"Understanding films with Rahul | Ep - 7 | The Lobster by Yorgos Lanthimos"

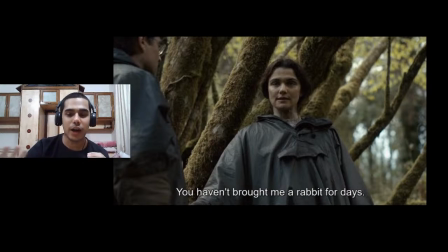58:36 बिकॉज दिस इज ऑल्सो जो एक कंपल्शन होता है कि यू हैव टू हैव अ सिमिलर ट्रेट इन दिस वर्ल्ड टू बी टुगेदर. एंड नाउ शी डज नॉट हैव शॉर्ट साइटेडनेस, शी हैज नो साइटेडनेस एट ऑल, शी इज ब्लाइंड.
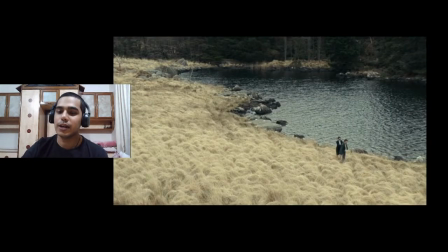58:50 सो दैट बग्स दिस प्रोटैगनिस्ट. तो फिर लेकिन दे रन अवे फ्रॉम द कल्ट एज वेल एंड दे गो टू द सिटी, चुप चुप के वो निकलते हैं.
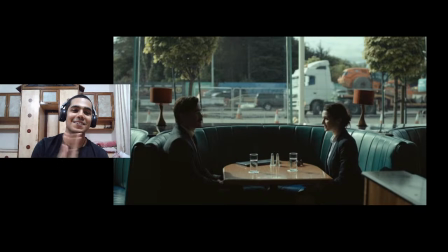59:00 नाउ दिस इज द सीन. अब ये दोनों एक रेस्टोरेंट में बैठे होते हैं, दिस गाय ऑर्डर्स फॉर अ नाइफ एंड अ फोर्क
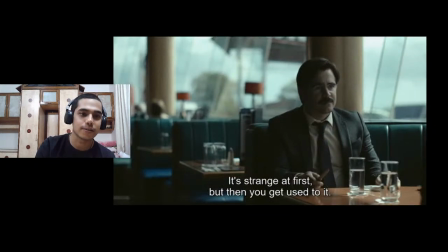59:11 एंड ही आस्क सर व्हाट इज इट लाइक टू बी ब्लाइंड एंड शी सेज इट्स स्ट्रेंज एट फर्स्ट बट देन यू गेट यूज्ड टू इट.
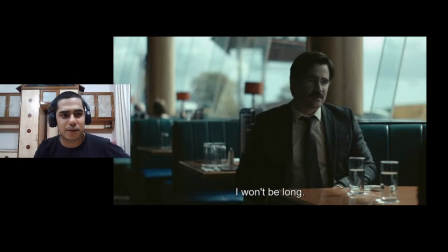59:21 एंड सो ही सेज कि आई एम गोइंग टू द वॉशरूम, आई वोंट बी लॉन्ग.
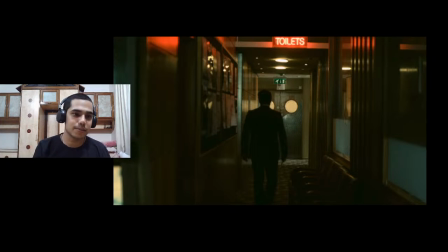59:24 और ये डिसाइड होता है कि ही इज ऑल्सो गोइंग टू ब्लाइंड हिमसेल्फ सो दैट दे हैव अ सिमिलर ट्रेट. तो ही गोज टू द वॉशरूम
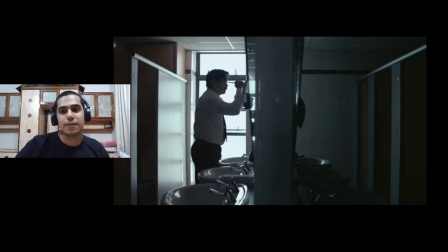59:34 एंड देन वी सी दैट ही इज स्टैंडिंग देयर विद द नाइफ पॉइंटेड टू हिज आई,
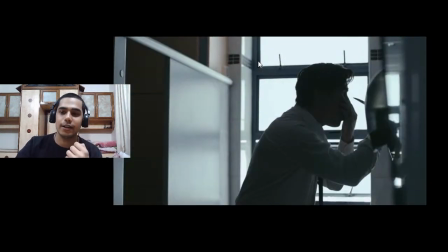59:42 और हम देखते हैं कि खुद को ऐसा गैग करता है एंड देन ही जस्ट स्टैंड्स देयर विद द नाइफ पॉइंटेड इन टू हिज आई.
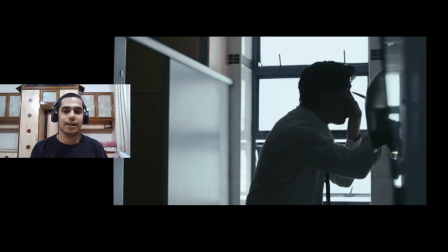59:53 तो ये जो सीक्वेंस है मैं इसकी बात कर रहा था व्हेन आई सेड कि दिस फिल्म मेक्स यू फील समथिंग सबकॉन्शियसली.
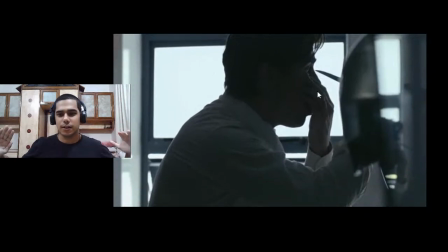60:00 इस फिल्म में ना इस सीन में ना कुछ ऐसा इंटेंस इंटेंसिफाइड म्यूजिक ट्रैक है या कुछ भी है, विजुअल सटल क्लियर ऑब्वियस लिटरल जो चल रहा है ठीक है, बट अभी तक जो कॉन्टेक्स्ट बना है जो नैरेटिव बना है,
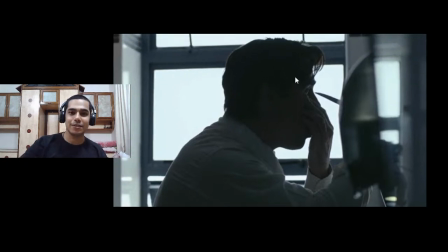60:17 तो ये इमेज इन इटसेल्फ इतनी क्रीपी लगती है देखने में.
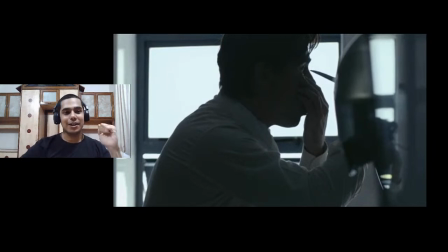60:21 और वी होल्ड ऑन टू दिस शॉट कि वो आंख में ऐसा नाइफ लेके खड़ा है एंड दिस सीन मेक्स यू फील समथिंग, मतलब इट मेक्स यू ऑलमोस्ट जो चौक हम ब्लैक बोर्ड पे ऐसा चलाते हैं ना, वैसा जो एक फीलिंग होती है वो आती है इस सीन में. सो बेसिकली नाउ द डिलेमा इज
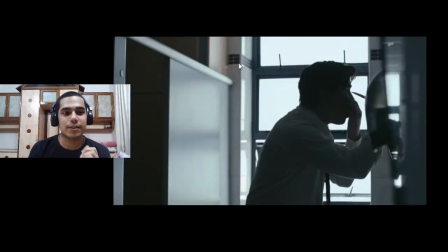60:41 ही वॉन्ट्स टू बी द सेम एज हिज पार्टनर, बट सिंस शी इज ऑलरेडी ब्लाइंड ही कैन वेरी वेल जस्ट फेक being blind, he can go back and say okay I'm blind now and she will never know, but will he do that?
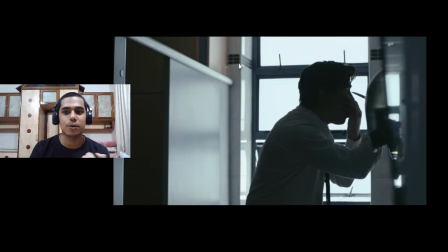60:56 Is he selfish enough? Matlab is does he want to will he choose himself over the other person? Will he choose his own fertility and his own physical health over this sacred bond of love or this relationship?
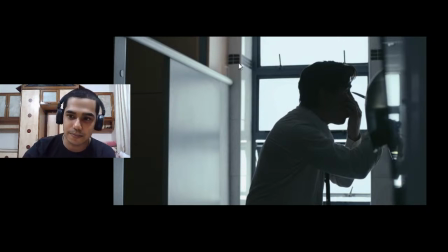61:09 Abhi tak jo itna pyar karta tha is aurat se. एंड दैट्स ऑल वी सी ऑफ हिम.
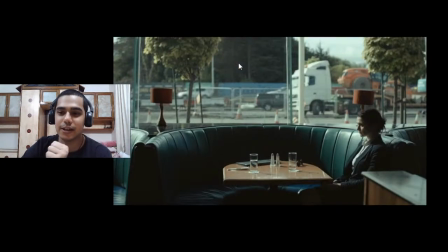61:16 हम बस लास्ट में देखते हैं कि ही पुट्स द नाइफ वेरी क्लोज टू हिज आई एंड देन वी कट टू द वुमन हु इज वेटिंग फॉर हिम टू ब्लाइंड हिमसेल्फ एंड शी इज वेटिंग देयर वेरी पेशेंटली ऑन द सोफा. और ये जो अब शॉट है ये कुछ 1 मिनट लंबा शॉट है,
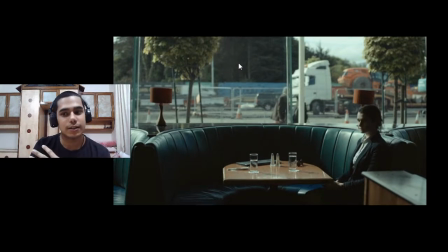61:33 60 सेकेंड्स का ये शॉट है जिसमें बस ये सामने देख रही है और चलता रहता है ये शॉट. अलग अलग इटरेशन आते हैं इसके, 1 मिनट तक ये शॉट चलता है एंड देन वी कट टू ब्लैक 1 मिनट के बाद.
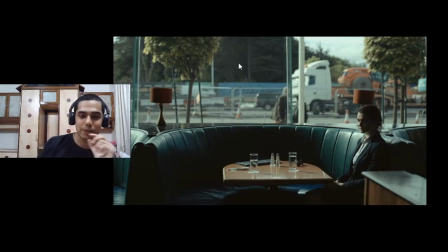61:48 और जब मैं फिल्म देख रहा था मुझे याद है मैं हॉस्टल में मेरे दोस्त प्रत्युष के साथ देख रहा था, उस समय हम दोनों को ये सिमिलर थॉट था कि ये कितना एग्जैक्ट कट है, मतलब दिस इज सच अ परफेक्ट कट. ऑल दो ही हेल्ड ऑन टू दिस फॉर 1 मिनट,
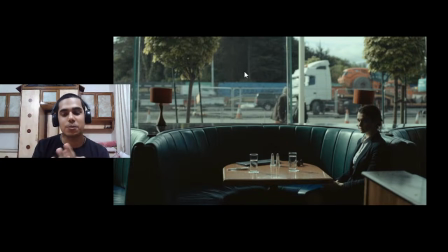62:05 बट जिस पॉइंट पे कट टू ब्लैक होता है उस समय देख के लगता है दिस वॉज एग्जैक्टली वेन आई वॉन्टेड यू टू कट. मतलब जो एक एडिटर का भी इंस्टिंक्ट होता है, तो वो जब देख रहे होते हैं आप ये फिल्म एकदम से, मेरे को भी ये थॉट आया कि हाँ अब अगर ये कट कर देगा तो आई एम सेटिस्फाइड विद दिस एंडिंग,
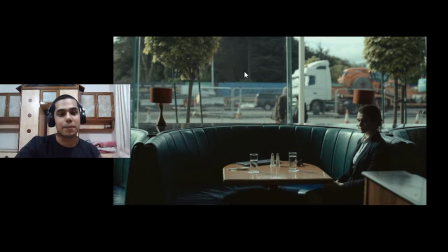62:21 और उसी समय कट हो गया वो 1 मिनट के बाद, ऑलमोस्ट 1 मिनट 6 सेकंड कुछ के बाद. तो इट्स नॉट इवन दैट इट्स अ मतलब क्लोज फिगर. बेसिकली व्हाट यूजुअली वुड हैपन इज दैट यू वॉच द एंटायर सीन,
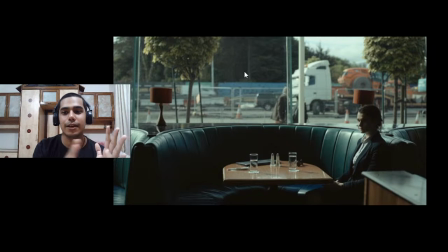62:36 द एडिटर इज वॉचिंग इट ऑन द एडिट टेबल एंड देन वेन एवर यू फील लाइक द पॉइंट इज गेटिंग अक्रॉस दैट्स वेन यू कट.